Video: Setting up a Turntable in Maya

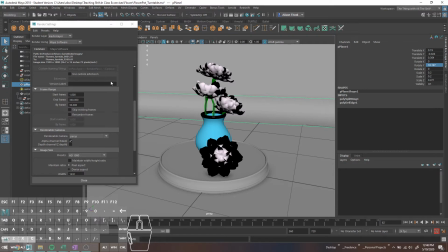[8:12]
Because there's nothing worse than spending like 30 hours rendering a thing to be like, oops, there's a giant shadow halfway through and now I need to re-render the whole thing with new lighting. And then the rest of the standard, like renderable cameras, all that stuff. And just for the record, by default, this is set to 1.
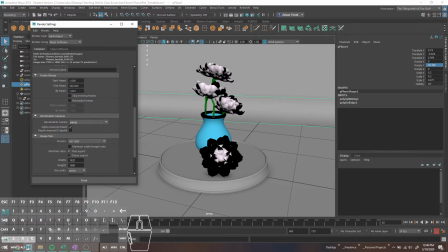[8:28]
If you set this to 1, it's going to render every frame like you would expect. You can also, if you want it to, set it to decimal frames, and this will basically render like 4 frames for every frame.
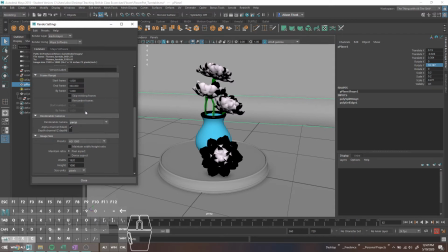[8:41]
Sometimes kind of maybe helpful for Sims, maybe, but like and you should be good to just render.
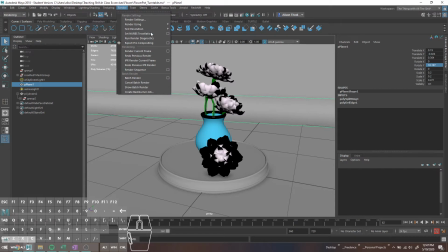[8:49]
If you're using Arnold, you want to go into the rendering menu, do render, and Arnold, you should use render sequence.
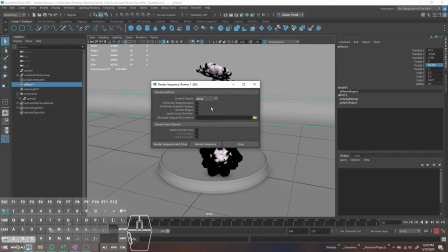[8:58]
They give you some options to like override other camera settings, so just like pay attention to that.
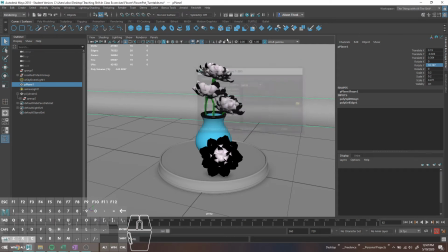[9:03]
If you use batch render with Arnold, it's going to go through and watermark everything. Redshift, you can use either of them. I prefer batch render where applicable. And you just need an actual license for it to not watermark your stuff. So that's basically setting up a turntable.
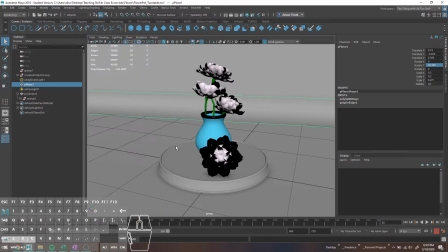[9:20]
The only other thing that I really want to touch on is sort of positioning your object in the scene, right?
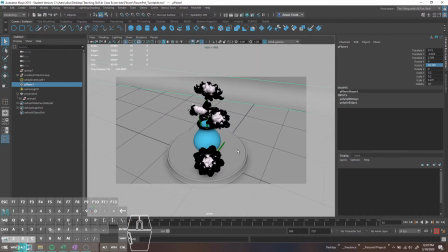[9:26]
So normally if I'm doing a turntable, what you want to avoid,
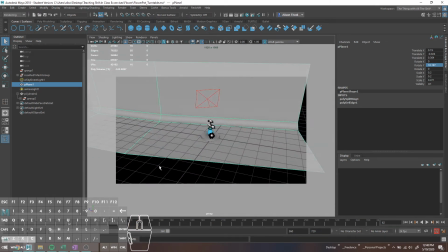[9:33]
for one, is something like this where you can just obviously see off the edge of your ground plane that looks really sloppy.
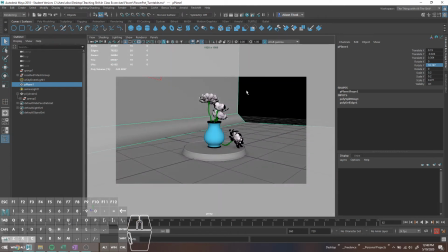[9:37]
Same thing like here. You'd want to have something in that background.
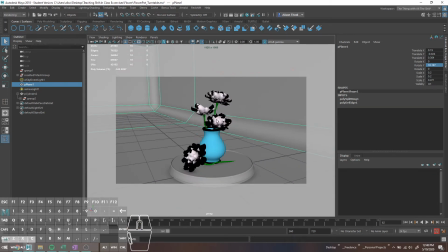[9:41]
Usually if I'm going to do that, I'll just be like, cool, I've made a little bend in my table background thing, and just call it a day.
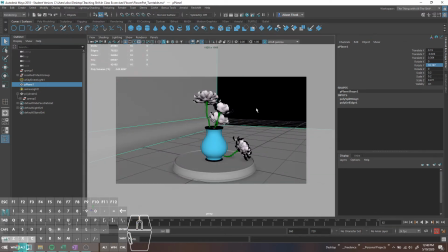[9:48]
So definitely make sure you don't see off the background. Like I said, it just looks really sloppy.
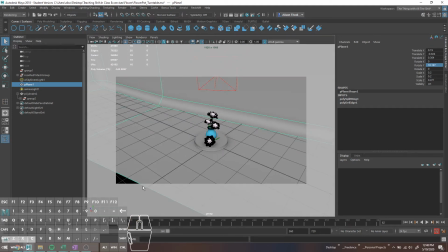[9:52]
The other thing you want to avoid is being really far away from your object so that you can't even see what's happening. Right, so like this is so far away. Like if you're rendering several hundred frames to show off an object, you want to see the object, because like presumably it's something nice that you've worked on.
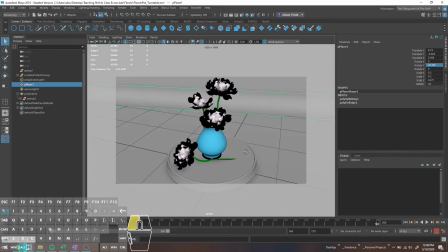[10:11]
So I don't really care personally if the base gets cut off. I am also not super picky about like if the object itself gets cut off, to an extent, right? So it's like, I wouldn't necessarily want to do something like this where you're rendering just like, and you're cutting off the entire top flower, like that looks really sloppy.
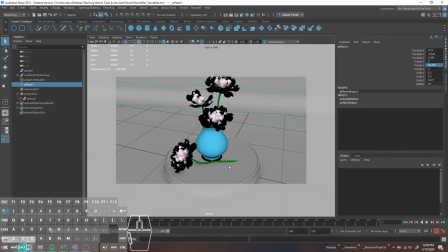[10:30]
But personally for me, if I'm doing something like this, and maybe that bottom flower, which is just sort of there for like a little extra flavor, is cut off for a few frames, to me,
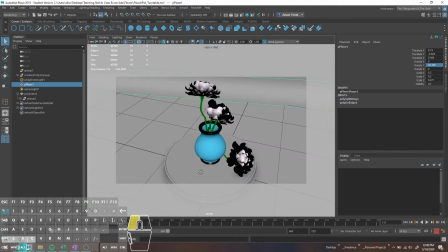[10:40]
that's not the end of the world. I mostly, like I said, just, what the heck did I do to the stem? I mostly just like to make sure that like I have not cut off most of the object or something crazy like that.
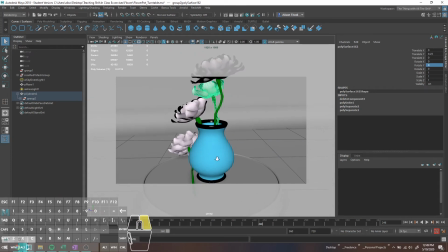[10:55]
So framing is important. The other thing that I kind of want to touch on is, I guess, unusually shaped objects.
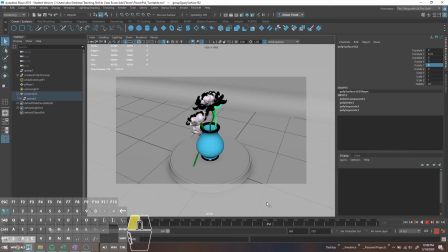[11:03]
So for some stuff, like a computer keyboard is a good example, like a sword is another decent example. Rendering a traditional turntable is maybe not the best option.
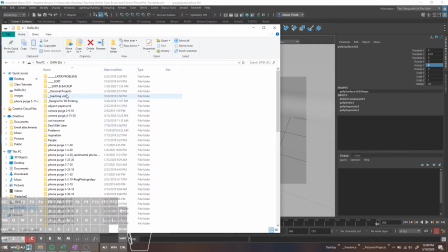[11:17]
So I do actually have a sword just floating around somewhere. If you give me 5 seconds, I will find that and pull it up. Daggers, Daedric dagger. Too many files, guys. Like, way too many files.
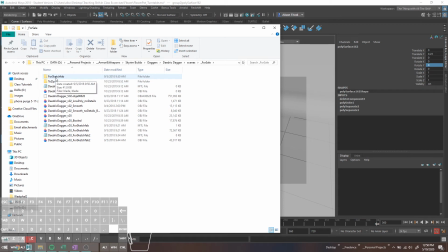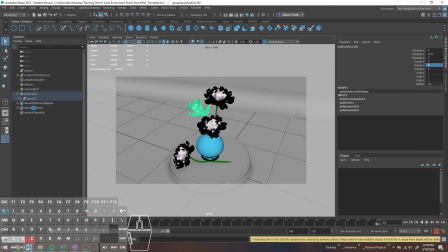[11:41]
Great. These are all very, very large, high-density files, and they scare me, frankly.
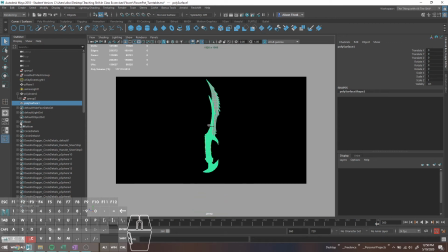[11:47]
Wow, that's not at all modeled to scale. My original scene is like the size of one of these dots. So something like this, you know, it's going to be super hard to see
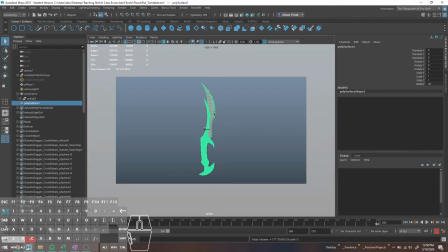[12:00]
what's happening if you just have this spinning around, right? So like originally what we had is, so I'll just keyframe this at 0 and keyframe this at 360.
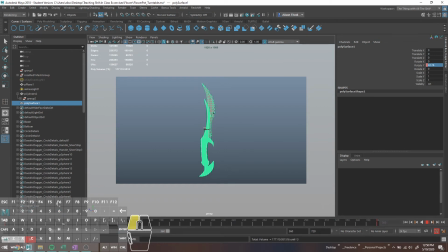[12:13]
Just having this spin is not particularly, it's not doing a great job of showing off my object because based on the shape, it's just so far away that you can't really see it. So there's a few ways that I would generally approach this.
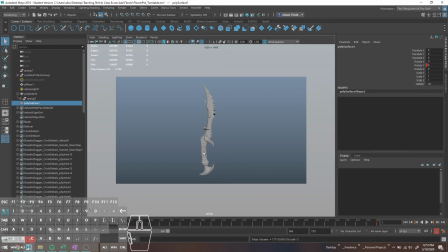[12:28]
One is to just make a sort of alternative turntable where I'm just going to see what happens if I throw this in a group and then rotate it. So basically you can turn this whole thing into like some kind of weird barbecue spit.
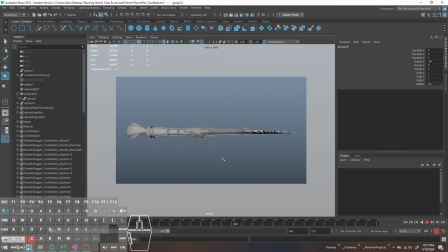[12:44]
And at least this way you're making a little bit better use of your space, where you get the sort of longer side for the longer part of the dagger. You could also, if you were so inclined, do this on a diagonal and just sort of be like, I'm going to mash this as close into screen as I possibly can,
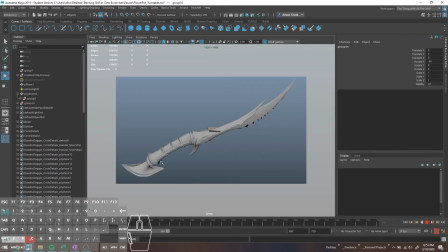[13:02]
and just sort of render it like this. It looks a little weird to me. Honestly, I'm not a huge fan of this, and that's like, again, I just cut off like the tiniest tip of that and like kind of bothers me.
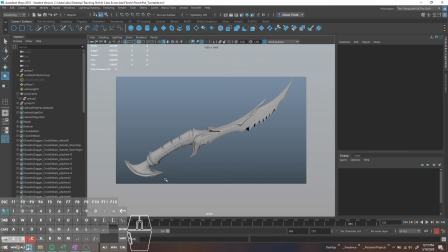[13:16]
It's one thing if it's, I guess, like this, I maybe wouldn't want to cut that off just because it's the main object that I'm focusing on, right? Like that other flower was just sort of there, whereas this is like, I am showing off this and only this object, so I would like the whole object wherever possible to not be chopped off.
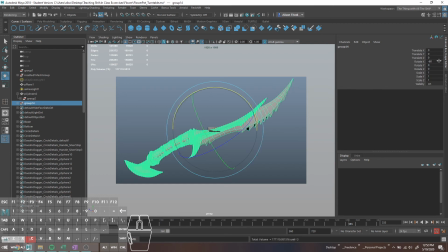[13:35]
So the other thing that you could do, and this is I think my personal preference for this, is basically render that alternative sort of turntable where I'm going to like flip this on its side, and then instead of doing, this is on its side like a weird direction, it's bothering me.
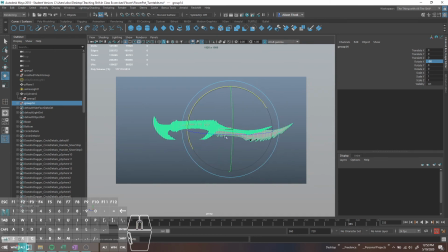[13:51]
So what I could actually do is maybe do like a quick shot of the dagger, and instead of just having it spinning on screen, you could just sort of go in and like zoom and just sort of like pan along the object,
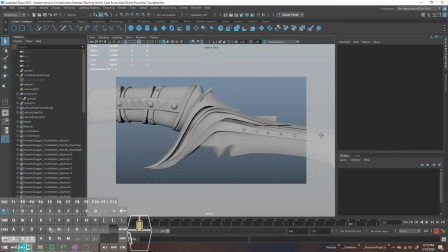[14:06]
right? Because this way you're really seeing all of these crazy details that are in here. I actually had one where I sculpted in detail on there, but anywho. But it's going to give you more options to sort of show off your colors, and then, or not the colors, like the model itself. And then you could also come through in like some different angles and do some stuff.
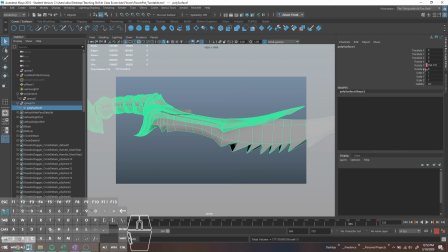[14:25]
So let me just go through and see what this looks like. I will get rid of the keyframes on this, do something very bad and just keyframe my perspective camera, and I'll set this up really quickly. Like I said, this is not going to be elegant in the slightest,
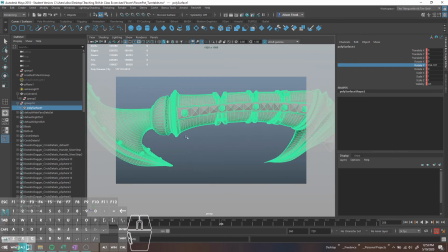[14:43]
but perhaps if we come through and we do something like this, and then we sort of scroll along to here and start like rotating a little bit,
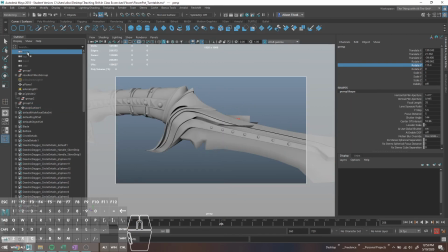[14:53]
Oops, I am not keyframing my perspective camera, am I? No, I am not. Great. So normally you would set up, like I said, another sort of render for this, but I am not doing that because I am bad. So,
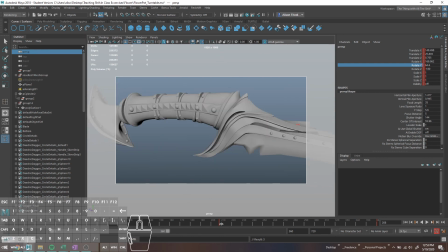[15:10]
great. And just setting this up like a maniac. All right, cool. So perhaps we have, what in the actual heck have I done here? All right, well, I've clearly done something very strange with the rotation of this, which is why it's usually good to not set things up like this.
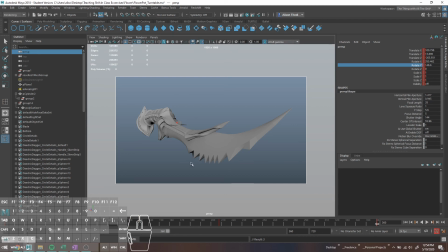[15:29]
Ooh, goodness. That's entirely nauseating. But yeah, I don't know. I could set that up again. I don't feel like it's going to do a huge purpose. But like I said, play around with like alternate ways to display weird, irregularly shaped objects like this.
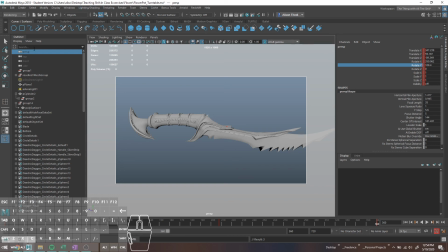[15:47]
Otherwise, it's basically the same principle. What you can do if you wanted to is go into your graph editor once you're done.
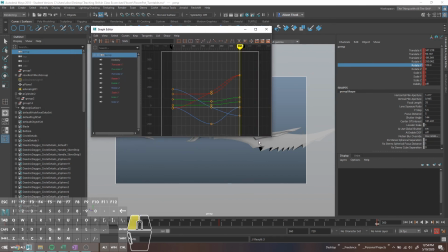[15:55]
Yes. And theoretically, you could, like I said, just sort of select all this stuff again and then linearize those tangents. And in this case, it's probably like a weird decision just because of how it's moving.
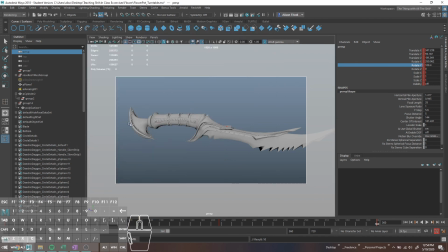[16:06]
But that's going to ensure that you don't have that weird sort of like speeding up and then slowing down effect as you're moving through the scene. Hopefully that was helpful. Most of the technical information was definitely in the beginning of this, but yeah.